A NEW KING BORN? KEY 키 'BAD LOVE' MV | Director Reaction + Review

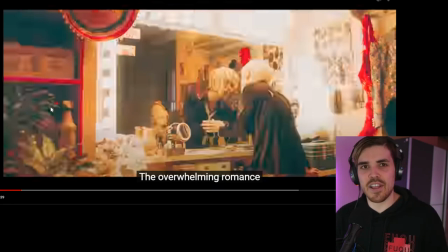3:57 it's a very cool effect just to see someone through a mirror it's simple it's a practical effect i love practical effects it's always good very
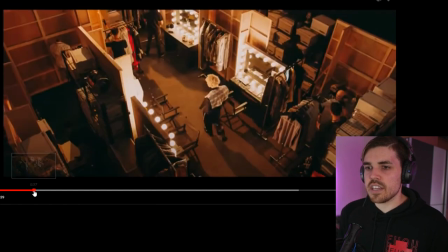4:07 nice transition there also i just want to say that here we see a clear beautiful shot where we have a little bit of build up it shows about the location it shows where key is at the moment he's getting ready for a show a set something in that area but it's
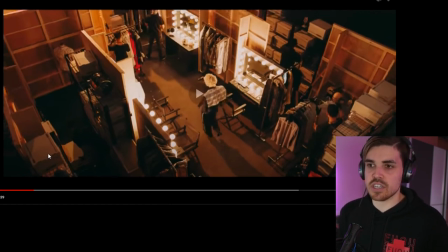4:21 nice that we get these wide angle shots really to show a little bit more about the location it's cool it's
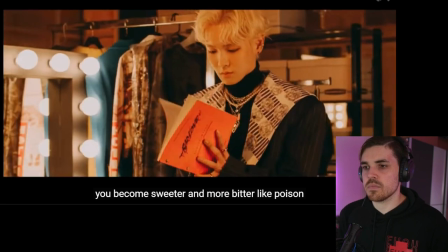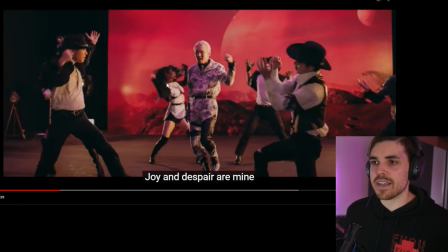4:37 still nice again even though key is wearing some other clothes and also the dancers are wearing black and white they still have that red color there on the background it's a repeating color important to always make sure that if you do work with a color palette it should be repetitive to a certain
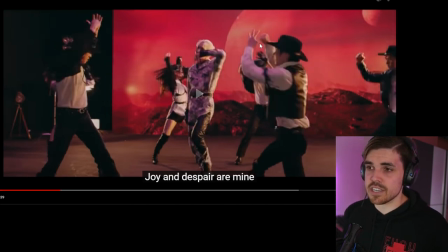4:51 extent
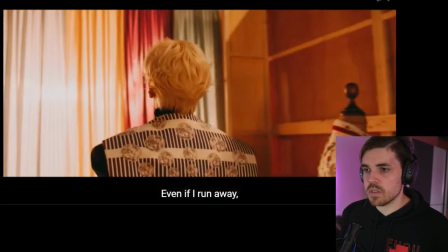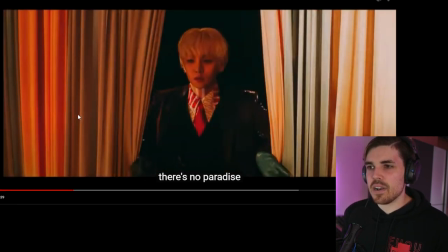4:59 a little bit of a trick here what i like about what to do with the light here the spotlight it's really just to extend the background to show that how big
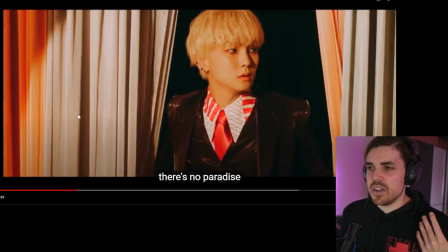5:06 the area actually is where he's going to be walking in it's a really cool little indication very
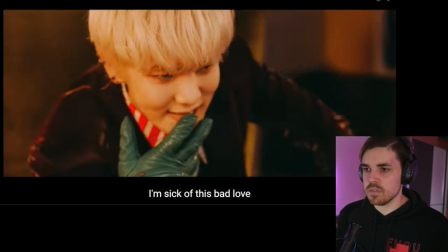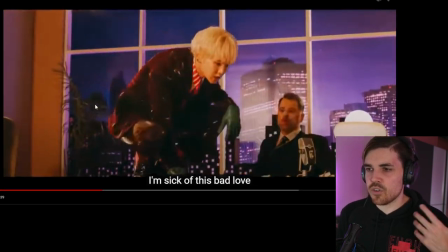5:20 nice that red color is back again
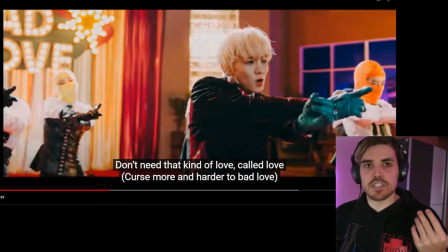5:24 it's also very nice that even though we see key as the main subject he's wearing something else i really like that they also did that with tayman a lot that when tayman is on stage it's him that stands out from the rest. Very, very cool. I do like that we still see all the choreography part of, or the choreographists, the other people.
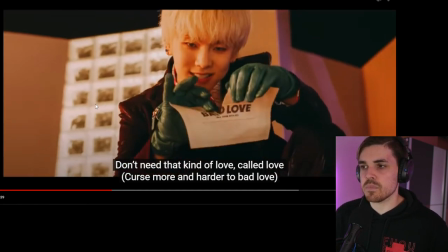5:41 They also have a big role in the video. It's very nice. Everyone has a bit of space, which is really cool.
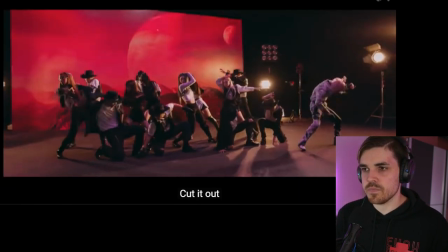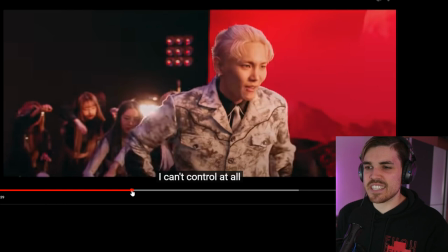5:54 What I like about this again, even though I'm not a dancer or anything, I just want to say it reminds me a little bit of Taymen. And I'm saying Taymen a lot lately. I don't know if this is something that Ki did in the past. If he did, please correct me. But what I like about it, It's just a bit like Taemin in the sense of they are using the other choreographers, the other dancers as an extension to the body of Ki.
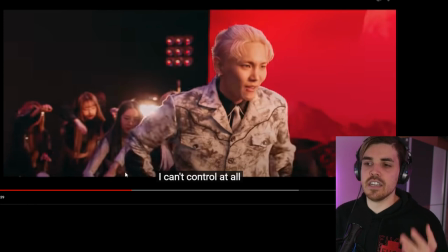6:12 I love that principle. I love that idea. It's just very creative. It's very refreshing. And it just makes Ki look so much bigger on screen because it just looks like everything, what he's touching or that is there, it's just part of Ki himself.
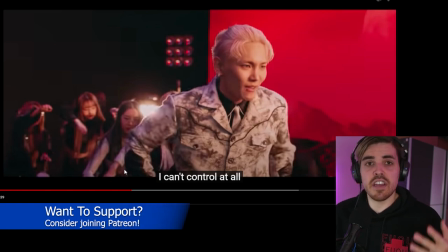6:24 It's a very nice visualization.
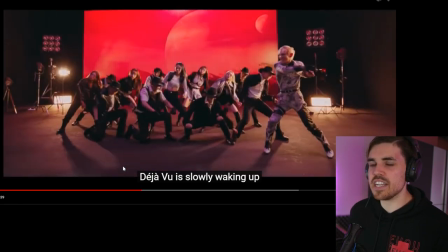6:30 You see what I mean? It's really cool.
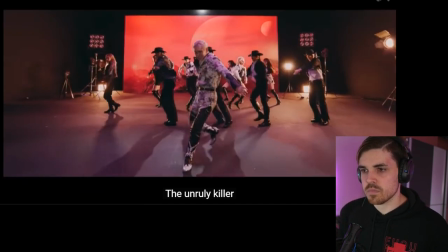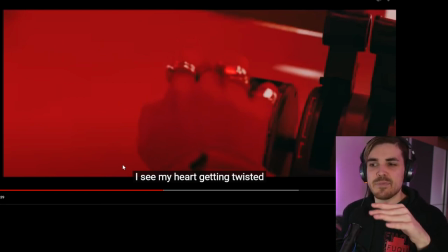6:40 even though i know that he's now flying through space i just love that we do not see too much of outside the window the main reason
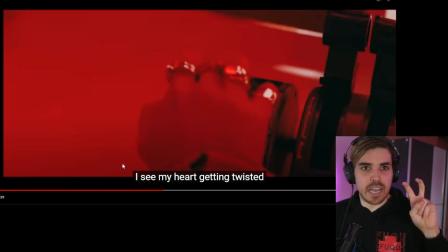6:47 is that will be cgi it will look fake they do have this fake capsule that we can see here but it just creates the reality a little bit better because we do not see any fake cgi i mean when we saw the spaceship it doesn't look too good in all honesty but from what we see this is a fantastic way of handling such
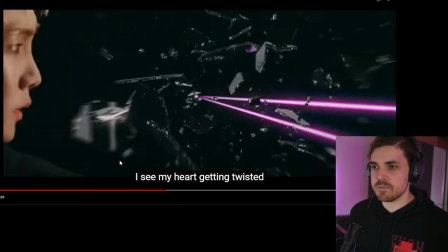7:01 situation film as much as possible where you don't need any cgi very nice again
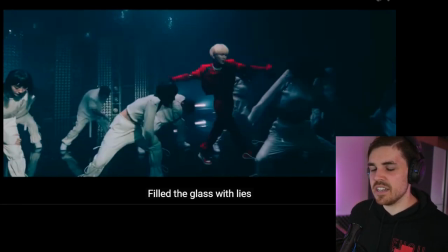7:11 that extension to his body and
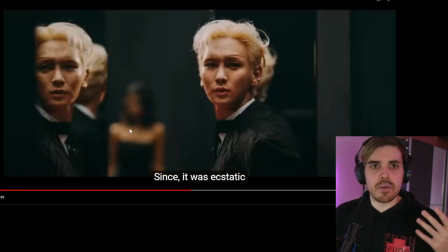7:17 again here we see more mirrors actually like i say mirrors are a fantastic fantastic i only want to say guys if you go on set and you want to make a set look bigger than what it is and you want to add a bit of mystery to it add mirrors mirrors extend everything they just make everything super realistic and super unrealistic depending on what mood you want to create
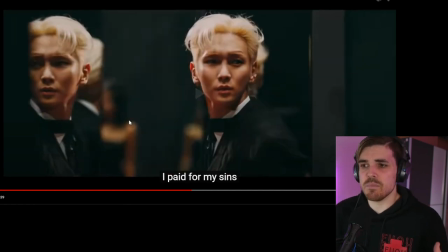7:37 and it just makes everything look bigger and more special i
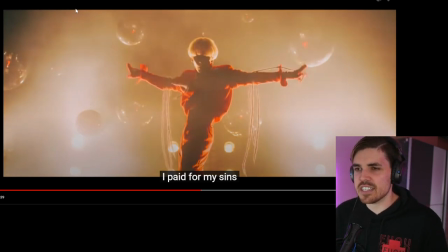7:45 already mentioned this as well in the teaser review when we look at the set that we see here i love that it has this 80s 90s vibe to it with all the disco balls those special lights those very warm i don't even know what type of lights they are they're a little bit old-fashioned they could just be old lights with leds inside but it's a very nice effect a very nice feeling that we see here
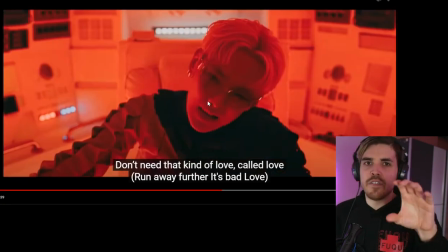8:10 very cool and i love how it's slowly let's go back here again
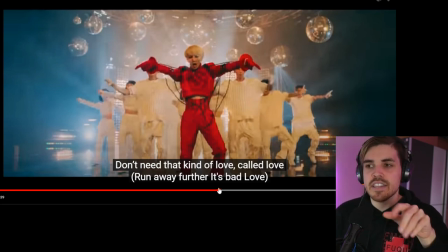8:15 just to show you guys what i mean while the group is slowly expanding behind key that the camera is slowly going backwards to showcase more and more of the group
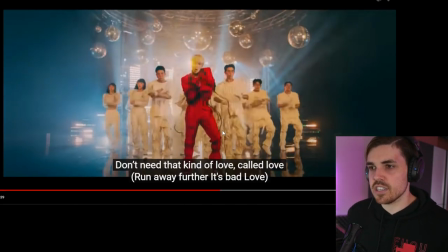8:24 very good job here on the camera work really nice really
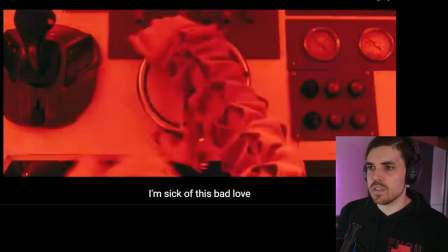8:29 cool very
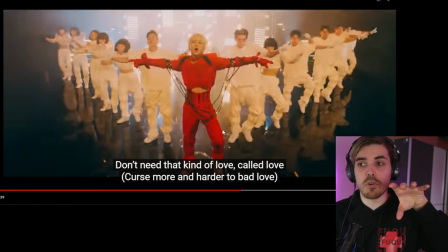8:35 nice you see it's still extending like we're slowly going more and more backwards while the group is getting further and further apart from each other
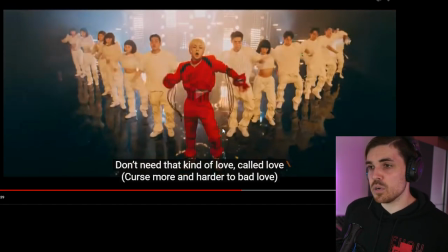8:42 really nice idea very good job on the cinematography here beautiful to look at very
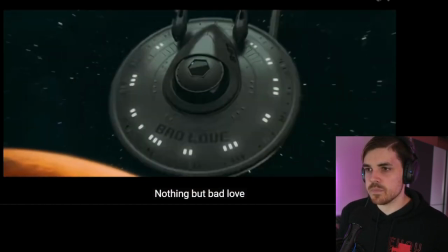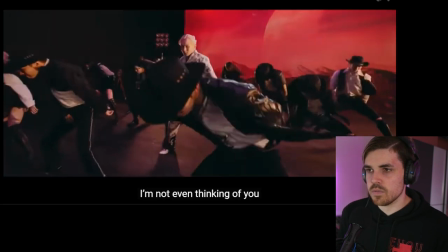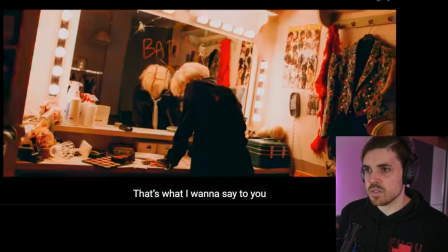9:00 nice you
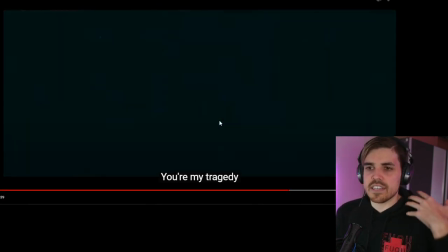9:06 see they're really trying to replicate what's going through his head the craziness the wildness the on and off with lights you don't know what's reality you don't know what's fake very good visualization what's happening here
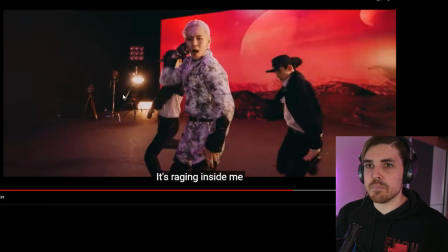9:18 one thing i want to point out one more is that you see these lights here in the background i just want to point out that too many videos still create too much lens flare aka the lights are either too bright or they're just too bright to look at they really did a good
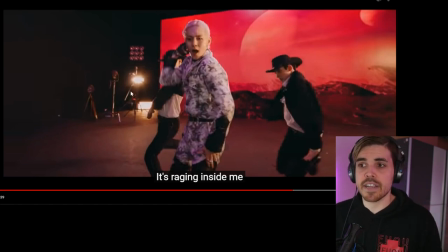9:30 job with making sure that there's a bit of a harmony here with the lights in the background they're not overly blinding they're not super bright they did a fantastic job here with the brightness and the color
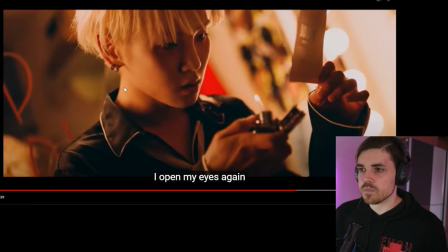9:38 correction in post really good very
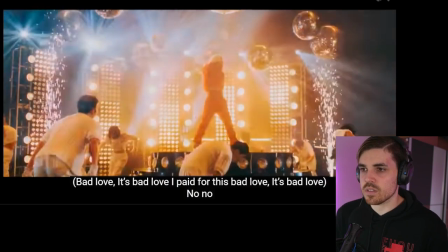9:46 nice oh
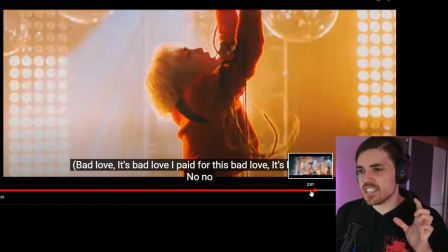9:50 that was really cool do you see that again it's small little movements like this that make an mv so much better while the choreographers outside of
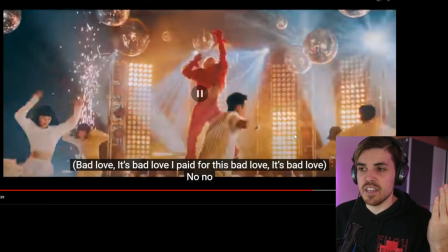9:58 key are turning to the right you can see the camera is basically turning with them really really cool i love that it's just more dimensional than just
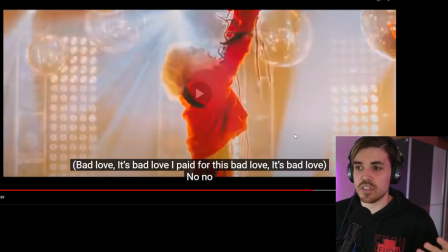10:06 a flat camera doing nothing really nice
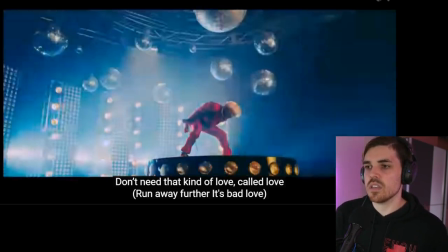10:12 really really nice come on key ah
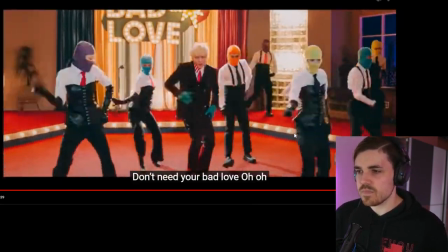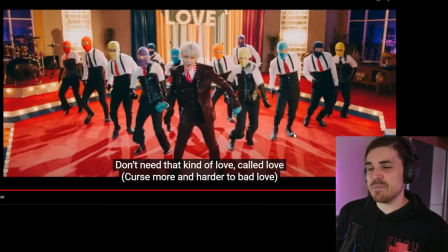10:25 this was the part where i got into the premiere again and i saw all you guys writing was super super cool actually really loved it very
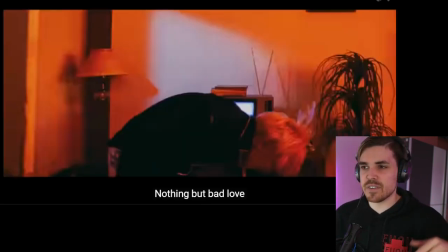10:33 nice transition there between the two different dances or the same dance but from different scene to scene super
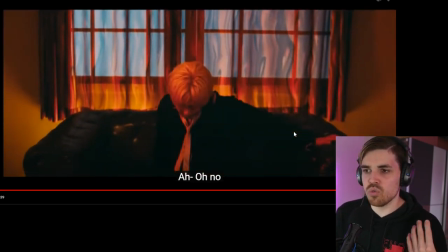10:43 cool minimal cgi all real effects as if it's a party oh
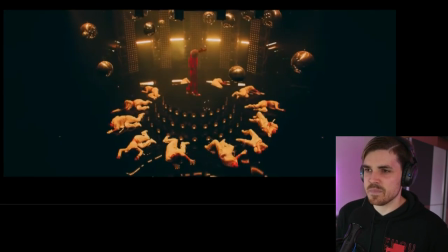10:52 that's amazing that's cool
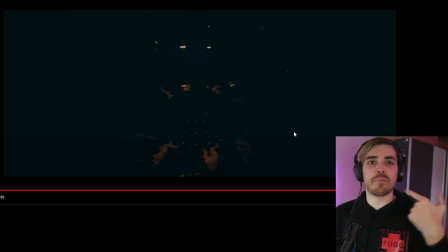10:55 you see that he does a little bit of a twist and all the other members move with him like i said that extension to the body
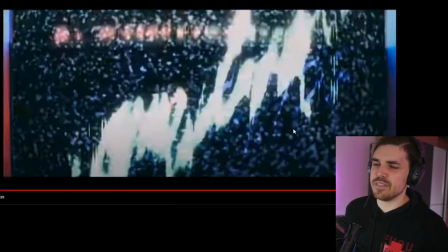11:01 bad love here we go guys we did it we finally got
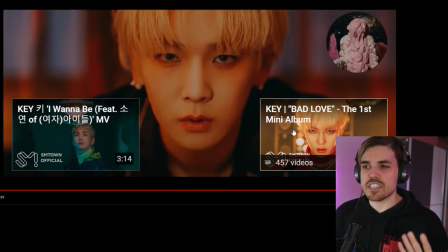11:08 the mv one more thing i want to say though about ki i love his expression throughout the entire mv it stayed the same it's just phenomenal i've never seen any artist that has that same look whether you don't know whether he's sad or happy or i'm happy
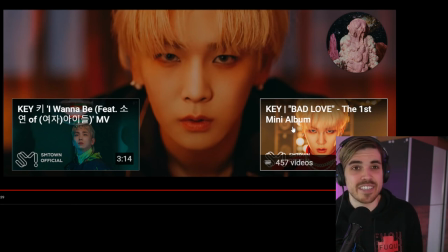11:23 amazing you know he's really just one of those characters where i'm like damn that is really really different. So yeah, guys, that is Bad Love by Ki. And I just want to say that this video seems like a small celebration to Ki. I don't know why, but you can really just say that they put love and care in making this video. It seems as if everything was just coordinated to the point where everything just looks really, really fine. Like it seems like a fine diamond was made here. On top of that, I must say Ki is a phenomenal artist.